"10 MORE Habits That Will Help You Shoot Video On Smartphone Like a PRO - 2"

You can clearly see how much better the second sequence looks compared to the first one. Honestly, this is not rocket science. We just put a little bit of thought and creativity into it. It's so easy to settle for the easy and lazy work, but if you want your videos to look great and stand out from the average, you're gonna have to put some creativity into it. Contrary to popular belief and what most people might tell you, outdoor daylight is your best friend. The best times are from sunrise to around 11:30 and from 5:30 to sunset. And this is when the sun is low and you can get some really nice images.
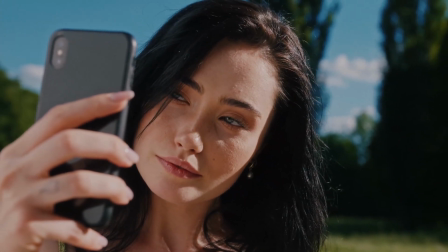Just make sure that you position yourself in a slight angle and you don't face the sun, because otherwise the image will look a little bit flat. If you want to know when the sun is too hot, just look at the shadow.
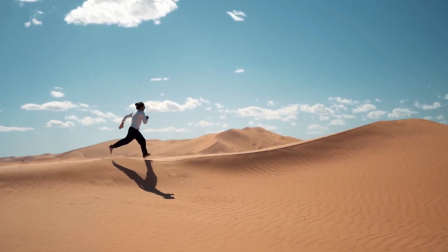If the shadow is going away from you, it means that the sun is low or is getting low, and you can get some really nice lighting.
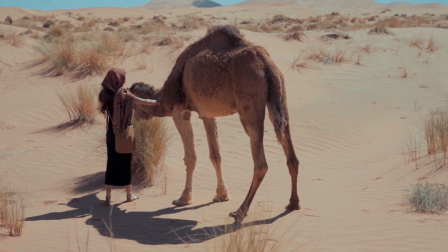When the sun is too high, between midday and 4 or 5 in the afternoon, you literally have your shadow right under you.
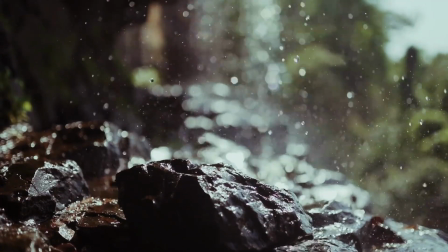And that's just not nice for lighting. Unless you are in a situation, in an environment where you need the light pointing down.
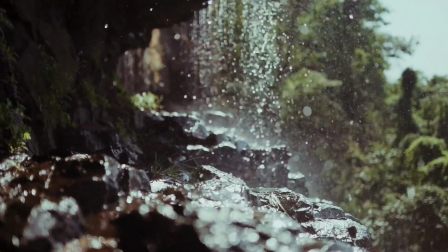Like for instance,
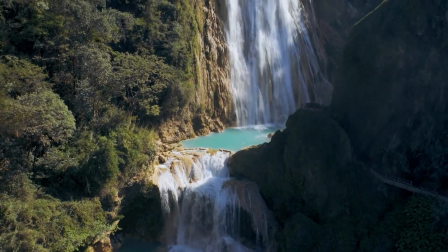if you're filming some waterfalls and you literally need the light to be pointing down the water so that you can get some really nice reflections. Like I said earlier, try to position yourself in an angle and look for that Rembrandt look,
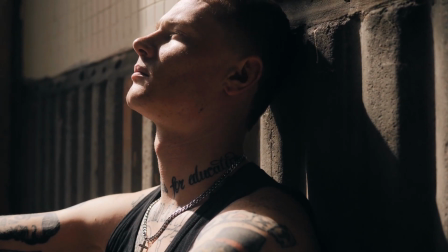which is all about getting a pocket of light in the eye that is in the shade and not directly lit.
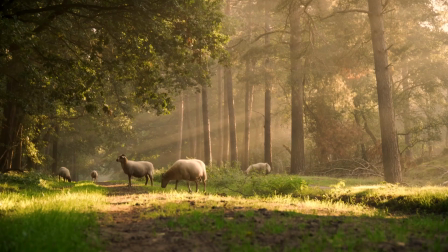Another benefit of shooting daylight when the sun is low is that you can have it in the frame and it will look absolutely amazing.
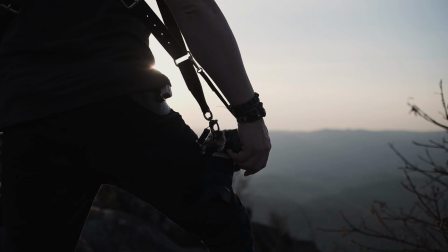Honestly, instead of fighting the sun, try and use it to your advantage, because literally it's free lighting that you get. If after all you still want that soft, diffuse look while still shooting outdoors in daylight, you have 2 options. You can shoot with the sun behind you,
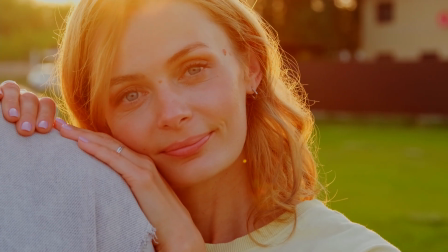and that way your face will be diffused and the lighting will be bouncing around everything around you,
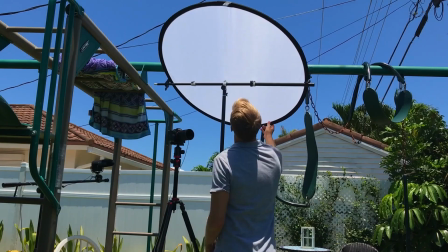or you use a reflector.
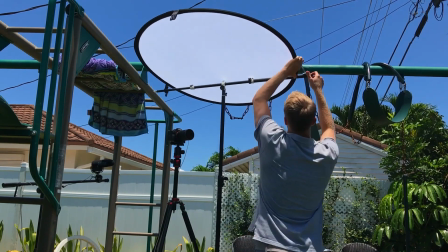And if you use a reflector, you'll probably need someone to help you, because if you use a reflector holder, the minimum breeze or wind will bring it down.
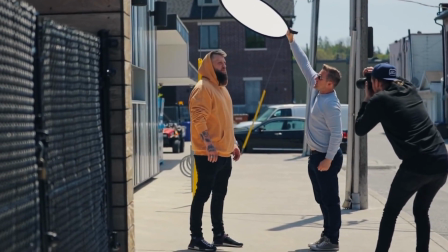You just need to make sure that the person helping you angles the diffuser correctly so that you get that soft lighting on your face.
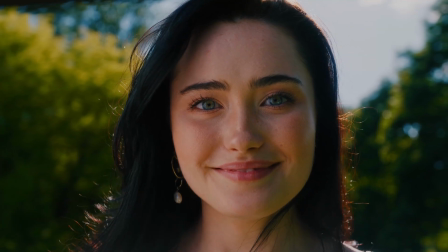This is especially important if you want to shoot between 12 and 4 when the sun is at the highest.
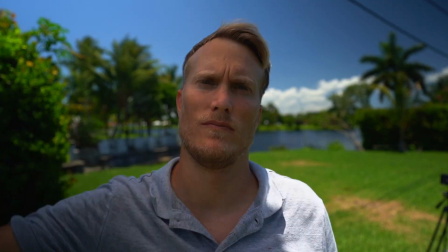So you just simply put a diffusion over your head and you convert the hard light into soft light, and your footage will look absolutely amazing. For handheld filming, I recommend that you use a cage. because it will give you a lot of holding points as well as mounting options. And this is really helpful if you mount a phone on a tripod, because you can mount, for instance, a light or a microphone or pretty much any accessory that you can think of. Radio mics, whatever you can think of, you can mount it onto a cage. It's got loads of threads that you can mount all sorts of accessories on. If this is too much for you, you can go for something even simpler, which is one of these mounts that you can turn sideways or vertical, and it's got a horseshoe mount here, but at least it gives you a holding point.
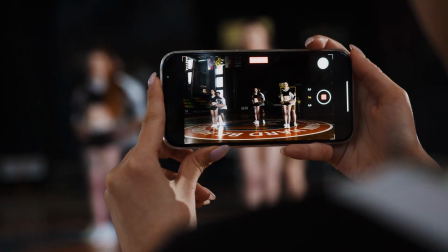And this is much better than holding the phone on your hands, because when you hold the phone on your hands, you get all these micro vibrations that are really difficult to get rid of.
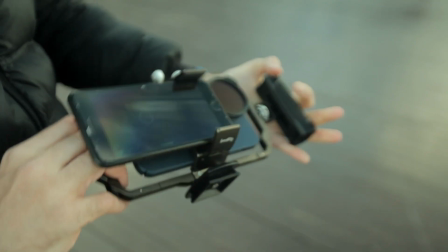These cages or phone mounts are relatively inexpensive,
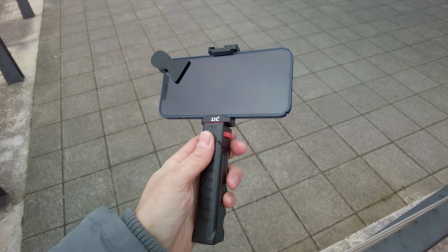so if a gimbal is too much for you, this is the best value for money. Most phones these days come with 3 lenses: ultra wide, wide, and telephoto. So they're there for a reason. Use them. Make sure that you plan your scene so that you use 3 focal lengths.
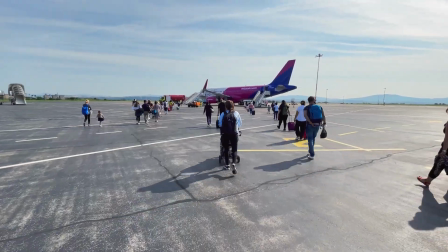Shoot everything on the ultra wide, then on the wide, and then on the telephoto.
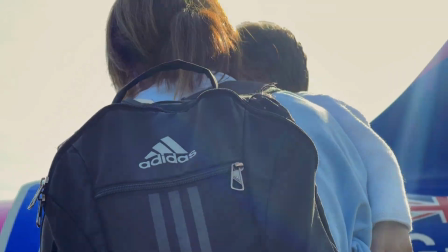So that way, when you are in your edit suite, you can create a bit more engaging and dynamic videos than just shooting everything with the same focal length. If you want to add the depth of field, there are tutorials on YouTube about how to go about it, and I recently created one as well, so you get a link appearing just above.